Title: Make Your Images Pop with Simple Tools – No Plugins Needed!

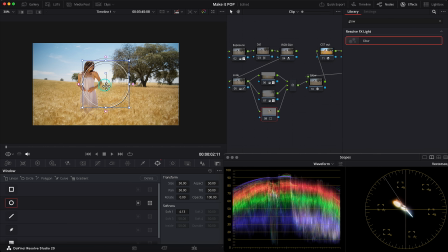Again, I'll use the circular mask and isolate the tree like this, soften the mask, maybe enlarge it a bit, shift it slightly right. Good. Go into the tracker again and track the mask.
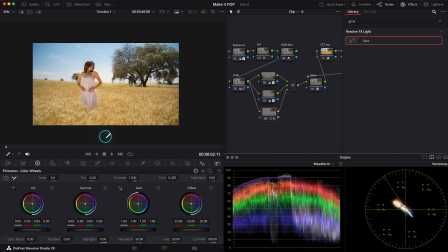Now I'll go into the primary wheels and slightly darken the midtones in the gamma wheel.
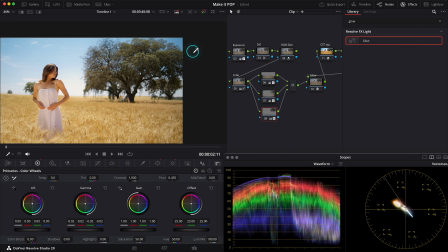Okay. I also want to reduce the blue saturation in the sky again using curves. Select the blue and lower its saturation.
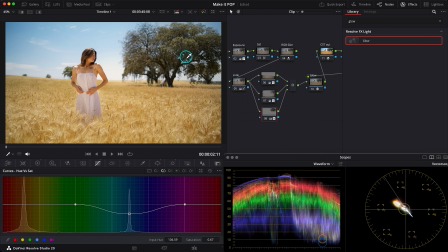Also, the tree looks a bit too yellow, so for a more natural result, I'll make it slightly greener. In the gamma wheel, I'll add a touch of green, just a bit. Let's see, before and after, before and after. I like this.
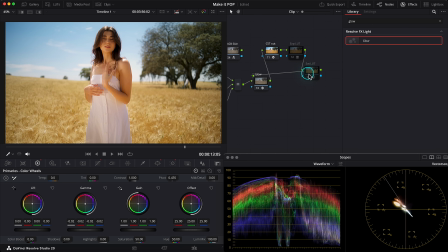Also, I'd like to check her skin tone. It seems a bit too yellow for me. I'll create another node at the end of the node tree for a skin tone indicator lot.
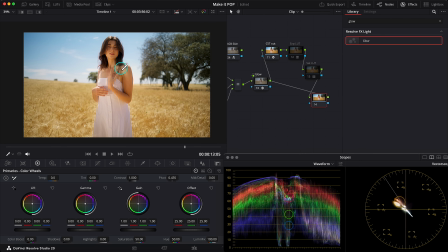These bright parts of the skin should be yellow-greenish, especially since she's standing in the yellow field that reflects that tone. But for midtones of the skin and shadows, I'd like a more natural orange tone.
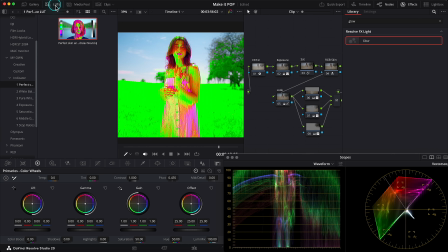Let's check this using the LUT. I'll use the perfect skin indicator LUT and name this node Skin LUT.
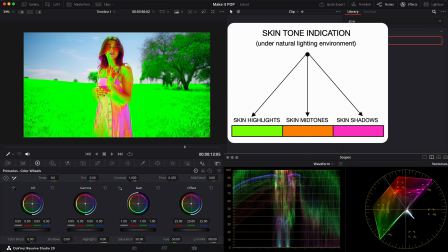This LUT splits skin tones into 3 colors, green, orange and magenta,
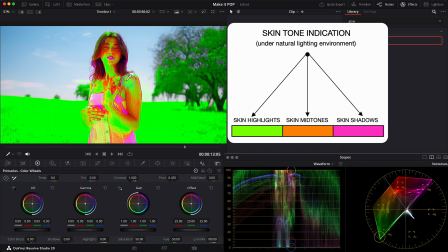where green indicates more yellow-green tones, which are typically skin highlights in the natural lighting environment.
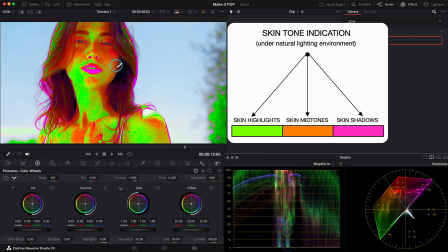Orange shows natural skin tones, also indicated by the vector scope line,
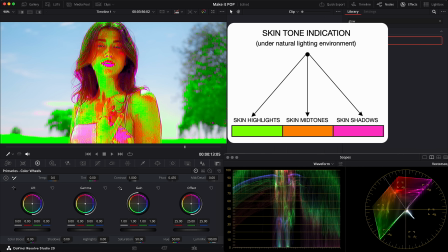and it's usually our skin midtones, and the shadows usually appear more reddish or magenta.
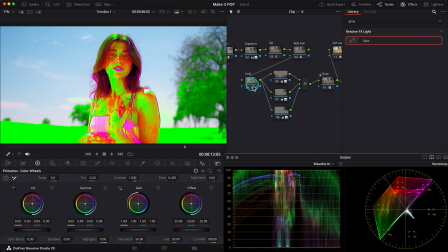In this case, I feel it lacks those deeper orange, red, magenta tones, so I'll go back to the Look node. And in Hue versus Hue curves, select the red and slightly rise it, shifting the tone towards more like orange-red, not too much, like +2.5.
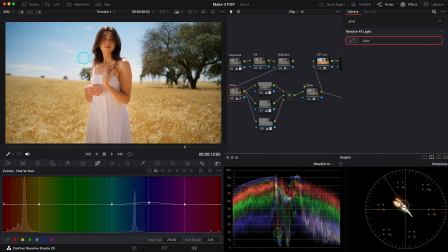Now I'll disable the skin indicator LUT. As you can see, she now stands out more from the tone of the field.
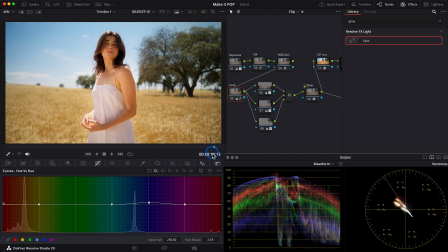I like that.
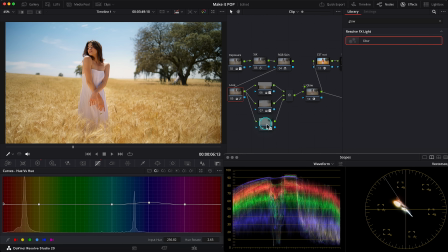If I wanted to push my hero even more, I could of course create another parallel node and again use a circular mask.
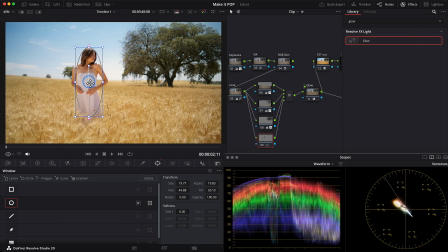First, I'll set its softness to 0 for better tracking results, leave the tracking settings as they are, and press Track. Now I can adjust the mask size and add some softness, maybe rise it a bit to cover more of her face.
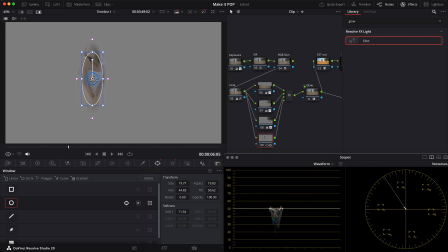Something like that. Let's check the selection. Yes, it's good.
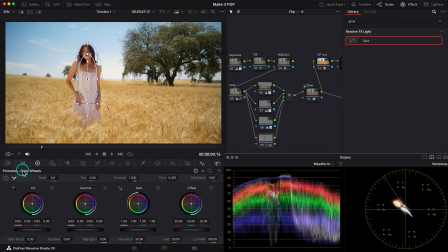And here, using the gain wheel in the primary wheels, I'll slightly brighten the hero. Just a touch. Before and after, before and after.
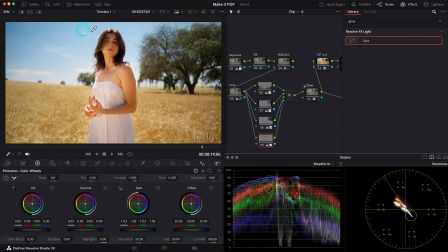She stands out even more and draws the viewer's eye. Now we can decide on an overall saturation level of the clip.
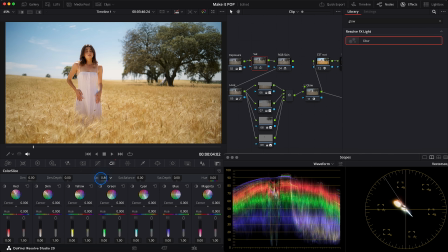Let's go back to the saturation node and see what feels right. I'll probably leave it a bit higher, around 0.8. Here's before and after. At the end, I like to check the results using indicator LUTs.
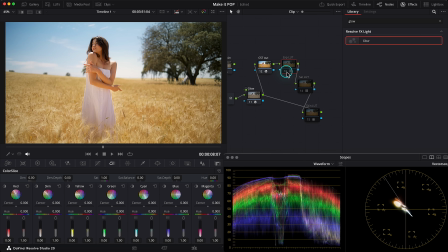I'll turn on the exposure indicator and see how the skin brightness looks.
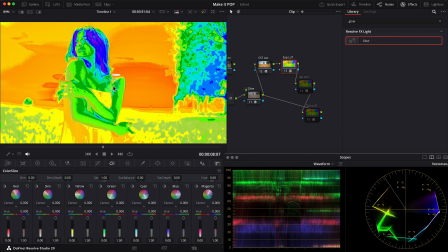As we can see, the dark green shows her skin falls within the middle gray range and then goes slightly brighter.
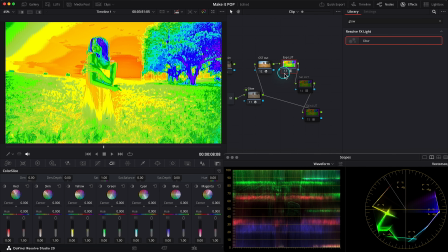It's perfect for this natural commercial look.
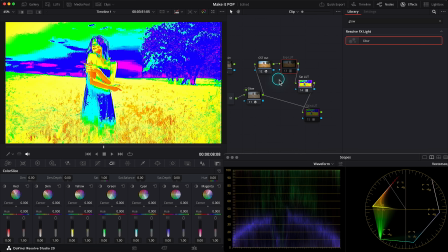And I'll also turn on the saturation indicator, everything within the range, and still functions as a kind of vignette.
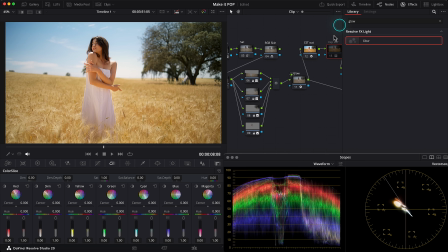Perfect. And finally, I like to add some halation and bloom to add a bit more elegance. For that, I'll create another node after the glow node. Here I will apply the standard DaVinci Resolve effect, Film Look Creator.
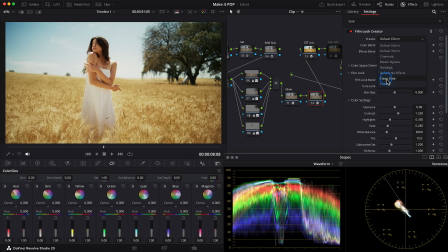But in the presets, I'll choose Clean Slate to disable all default cinematic looks, since I don't need them here. Then scroll down and enable halation. Zoom in on our hero to see it better.
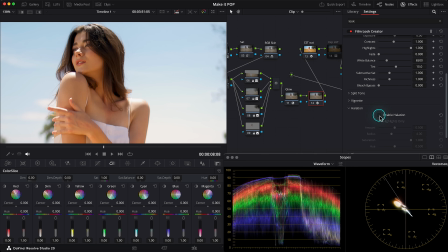Enable the effect.
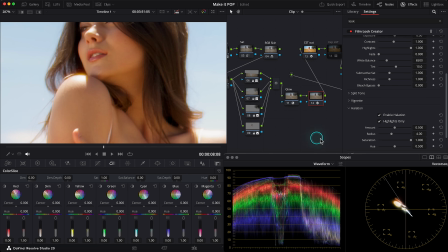I can see the yellow halation appears, but I don't like the yellow color, so I'll go into the hue slider and shift it more towards red. I also feel the effect is a bit too strong, so I'll reduce its amount and radius,
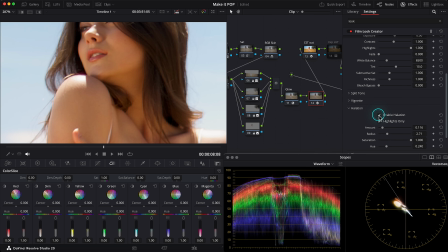something like that. Let's check it before and after. Also, I will add a bloom.
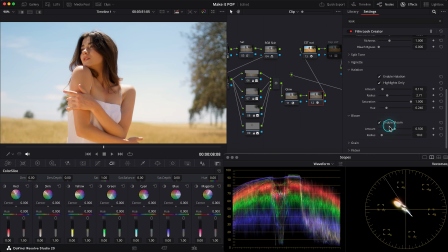By default, it's very soft, barely visible, before and after, almost unnoticeable.
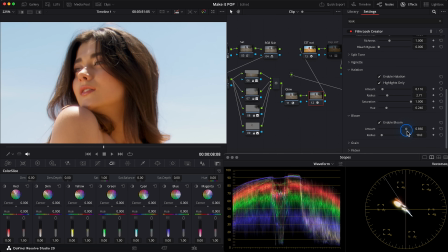So I'll increase the effect to around 0.86 and increase its radius. Look at her, you can see the effect showing up. Let's check it before and after, before and after. As you can see, it softens the transition from bright to dark areas, adding overall softness to the image.
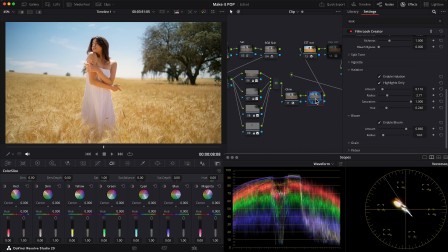These effects don't drastically change the image, but do add some elegance. I'll name this node Halation Bloom. Good. Now let's walk through what we did in this grade step by step. I'll organize the nodes to keep the node tree cleaner, select all the grading nodes and disable them.
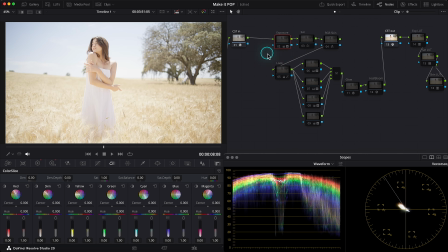And now let's look at what we've did. First was exposure and contrast, then saturation,
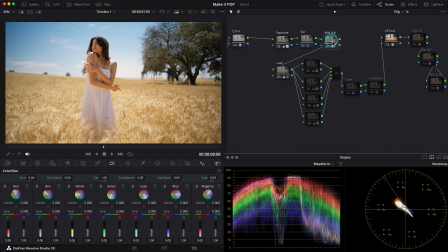then look, next RGB mixer for brighter reds, then masks.
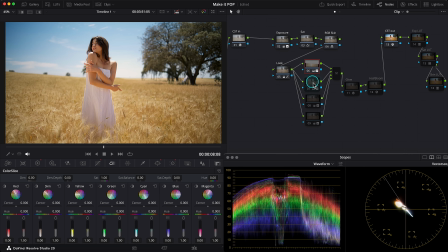This one darkened the field to highlight the hero, then this reverse vignette to lighten the edges, this added contrast and some greens to the tree, and the last one brightened the hero.
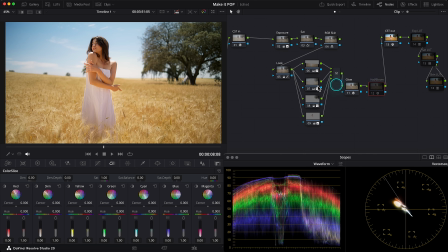And finally the effects, glow and halation bloom. I really like this final warm, soft and saturated version.
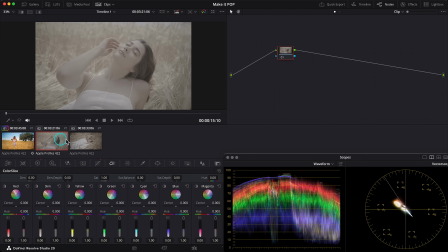Next I'll enable the clips and move to the next. Now I can copy the grade from the first clip and paste it to the next.
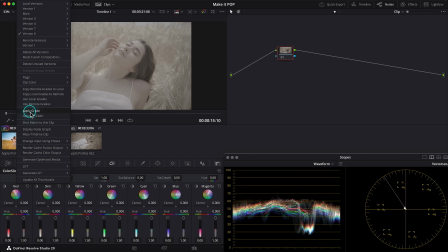Right-click on the graded clip and select Apply Grade, so all the grading transfers.
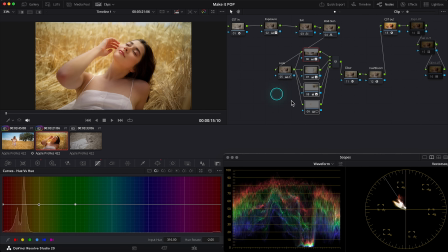The only thing that the masks created for the previous clip don't fit here and need to be disabled. I'll just leave this reverse vignette mask, but maybe reduce its strength by half.
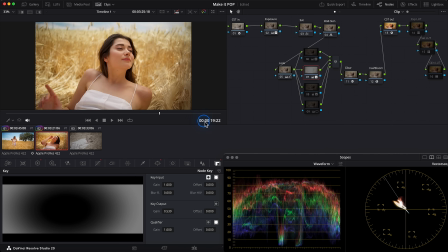Let's check the clip. The hair seems a bit too reddish to me, so I'll fix that and make them more neutral. I'll go back to the look node into the log wheels, and since the hair is very dark, I'll use the shadow wheel and slightly shift the tint. So I'll reduce a bit of reds and some greens too. I'll also slightly rise the shadows so the hair isn't so dark.
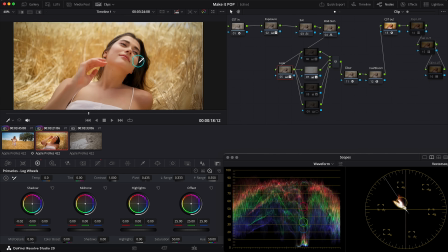Check it before and after. Zoom it to see it better. Before and after. Fine. And again, comparing with the previous clip and this one, yes, looks good.
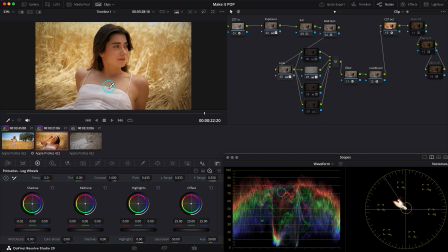The only thing is that I'd like to brighten her dress a bit. It looks too dark. So I'll create another parallel node and go into the qualifier.
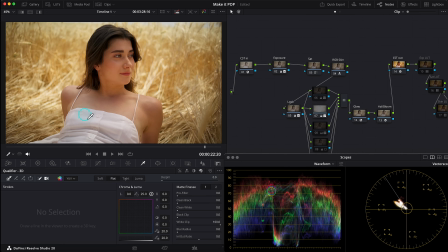Choose this 3D qualifier, then select the dress,
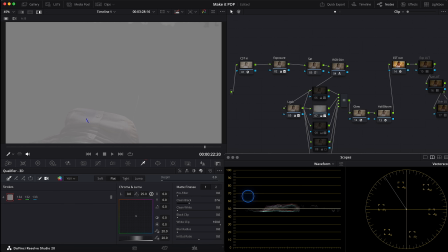rise the clean black a bit to clean up the dark areas, add some blur and pull the ratio in a bit.
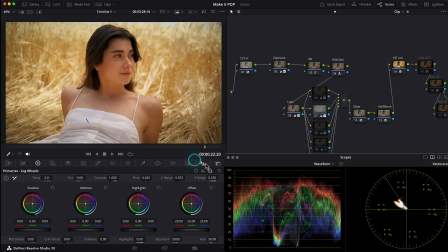This selection looks good. Then into the primary wheels I will add a touch of brightness in the gain wheel, just a little. Check it before and after, before and after. Scroll the clip a bit.
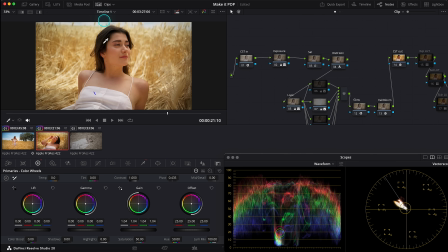Yes, looks nice. Compare it again with the previous clip. Good.
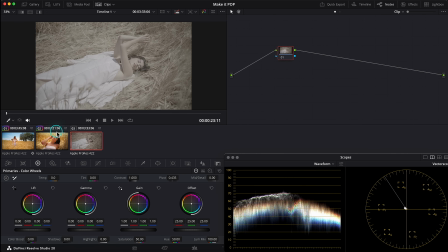Now let's go into the last clip. Again, I'll copy the grade from the previous one.
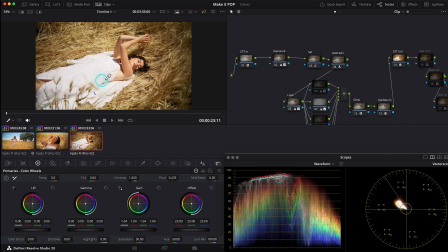What do I see here? Since there's a harsh lighting in this clip, the tones are slightly different, but easily fixable. First, I'll disable the dress mask. The dress is already well lit, but I'll keep the reverse vignette again.
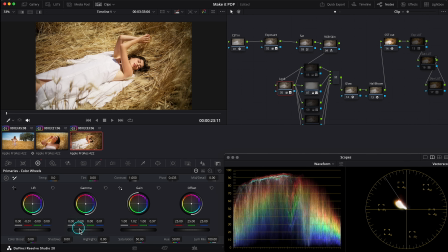Then in the look node, I'll slightly correct that greenish tint by removing some green in the gamma wheel. Like so. Let's compare the clips. Okay, then maybe go to the exposure node and rise the shadows in the lift wheel a bit, and maybe slightly lower with the highlights and gain.
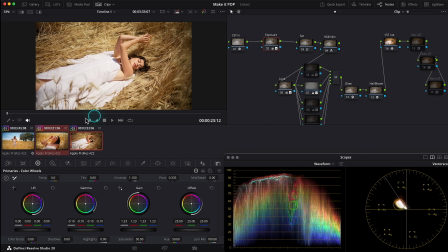Compare the clips again.